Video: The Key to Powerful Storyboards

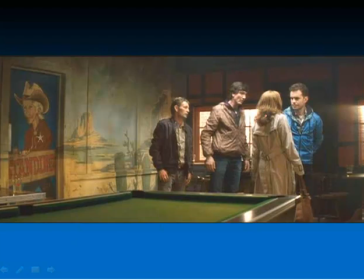(44:27)
I guarantee you his idea is like, oh my gosh, he wants us to fear, he wants us to feel the fear that they're going to knock this girl onto this pool table where she'll be completely vulnerable to attack.
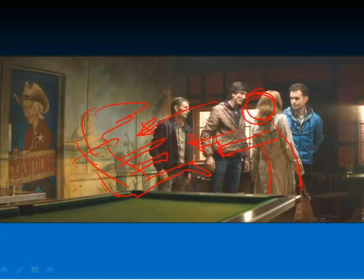(44:43)
This is like really horrifying. And this scene is unbelievably effective. And in the midst of an otherwise, run-of-the-mill romantic comedy, this kind of staging is really thoughtful, really remarkable. And it's the kind of thing that's very easy for us to all overlook.
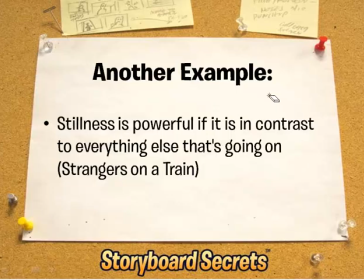(45:01)
So another example would be simple stillness can be powerful if that stillness is in contrast to everything else that's going on. So the example for that would be the movie called Strangers on a Train, and I'll do a little sketch.
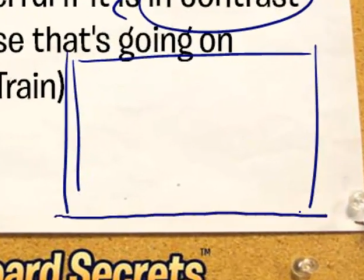(45:20)
In that case, one character is fleeing across Washington, D.C., trying to run away from this other character. And so there's a big car chase, and he's running around trying to take a taxi, trying to get away. And at one point, this character who's being chased looks out the window,
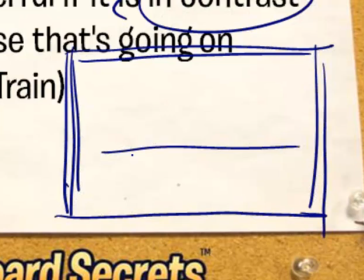(45:37)
and he sees the Jefferson Memorial in the distance across the street.
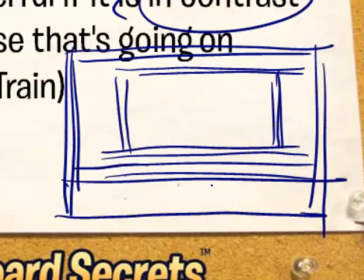(45:43)
And as he does, it's a very static shot, very parallel. And there's one guy standing on the steps. And this guy is the character that is after our hero. And in a sense, just his stillness in this shot, it tells us something emotionally,
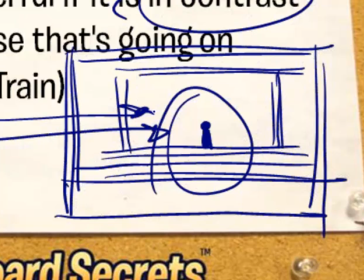(46:01)
which is telling to the character, hey, you can run anywhere you want to.
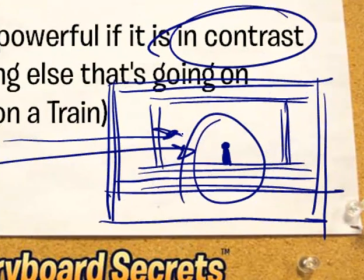(46:05)
I'm going to find you. I'm always here in the background, and I know where you are.
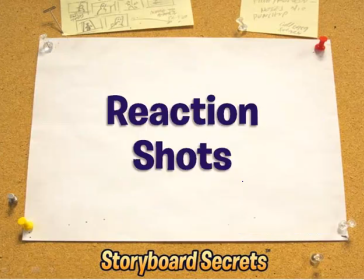(46:10)
And that's very, very scary, and it really creates a big emotional feeling for us.
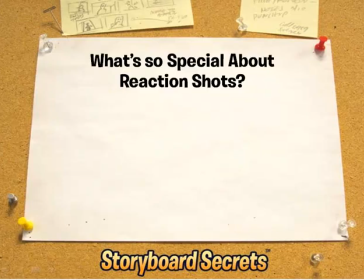(46:16)
So what is a reaction shot is simply when you see a character, you see an event on screen,
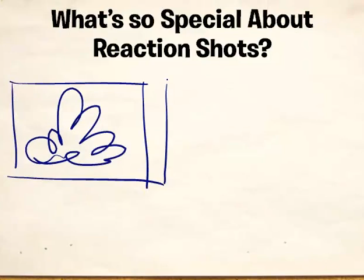(46:22)
like an explosion, but instead of just seeing the explosion, we cut away and we see another character making some reaction to this shot,
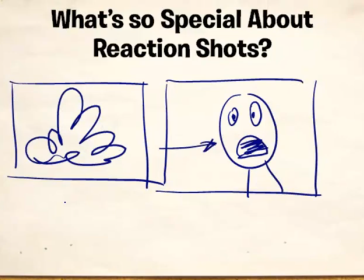(46:33)
which helps us feel not only this, which is just facts and information,
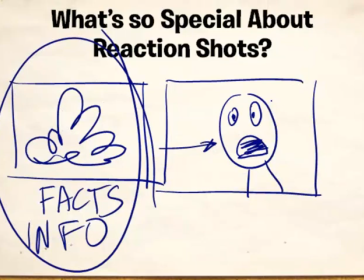(46:40)
like, oh, okay, yes, there was an explosion, but by seeing the character's emotion, like, let's see, this is a woman who just saw her car blow up,
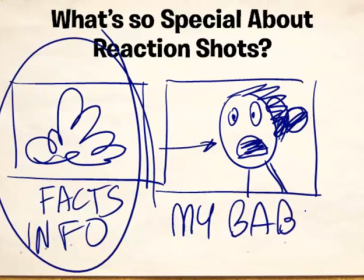(46:54)
and then it's like, my baby, all of a sudden now we realize, oh, it's not just a car explosion.
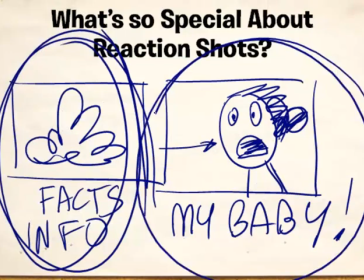(47:00)
This is a person, this is a character, this is someone that we can identify with, and we understand what the emotion is because it was not simply a car blowing up.
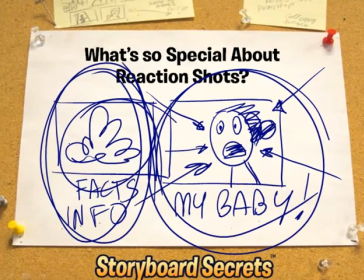(47:09)
That's what we thought looking at this shot,
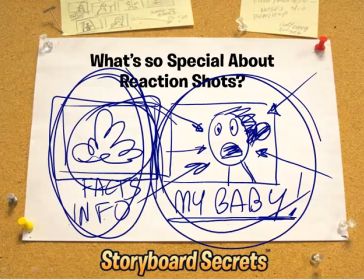(47:12)
but what we're actually just found out is that through this reaction shot, we found out that there was a baby in that car. So a reaction shot is one of the most powerful tools to use
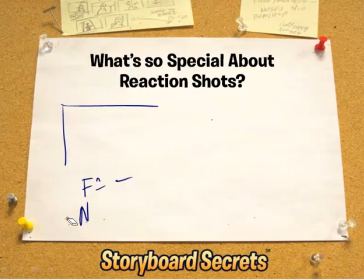(47:27)
excuse me, in your storyboards.
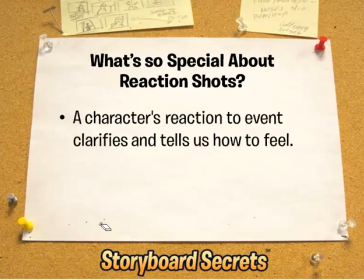(47:29)
So what's so special about them is that a character's reaction to an event clarifies and tells us how to feel. So an example of that would be in the movie Wall Street. There are a bunch of stock tickers happening.
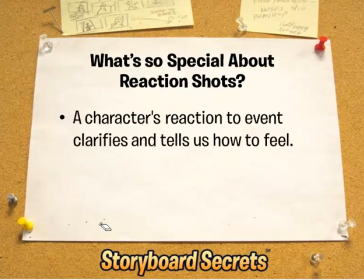(47:45)
People on the stock market are selling and buying, and there's a lot of emotion. But for most of us who don't deal with the
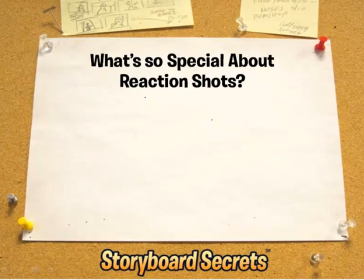(47:54)
New York Stock Exchange, we don't really know what those things mean. So again, on screen, if you're just showing facts,
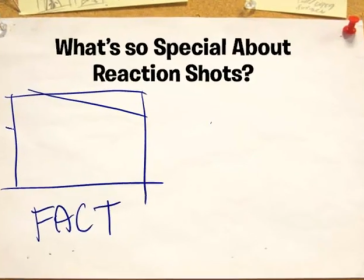(48:03)
then you're going to see stock tickers, like here's Dow,
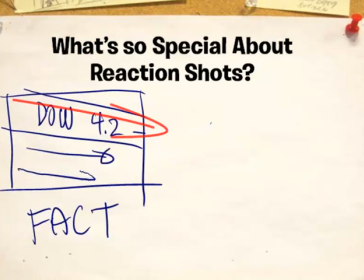(48:09)
4.2, etc., all the numbers spinning along those things, telling us how much stocks are going up, how much stocks are going down. But with a reaction shot, like we would have in the movie Wall Street,
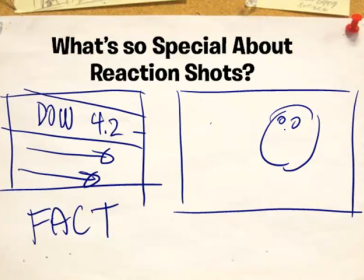(48:21)
you have characters who are looking at the stock tickers and they're having some kind of emotion on their face. So right now, this guy is kind of a neutral emotion.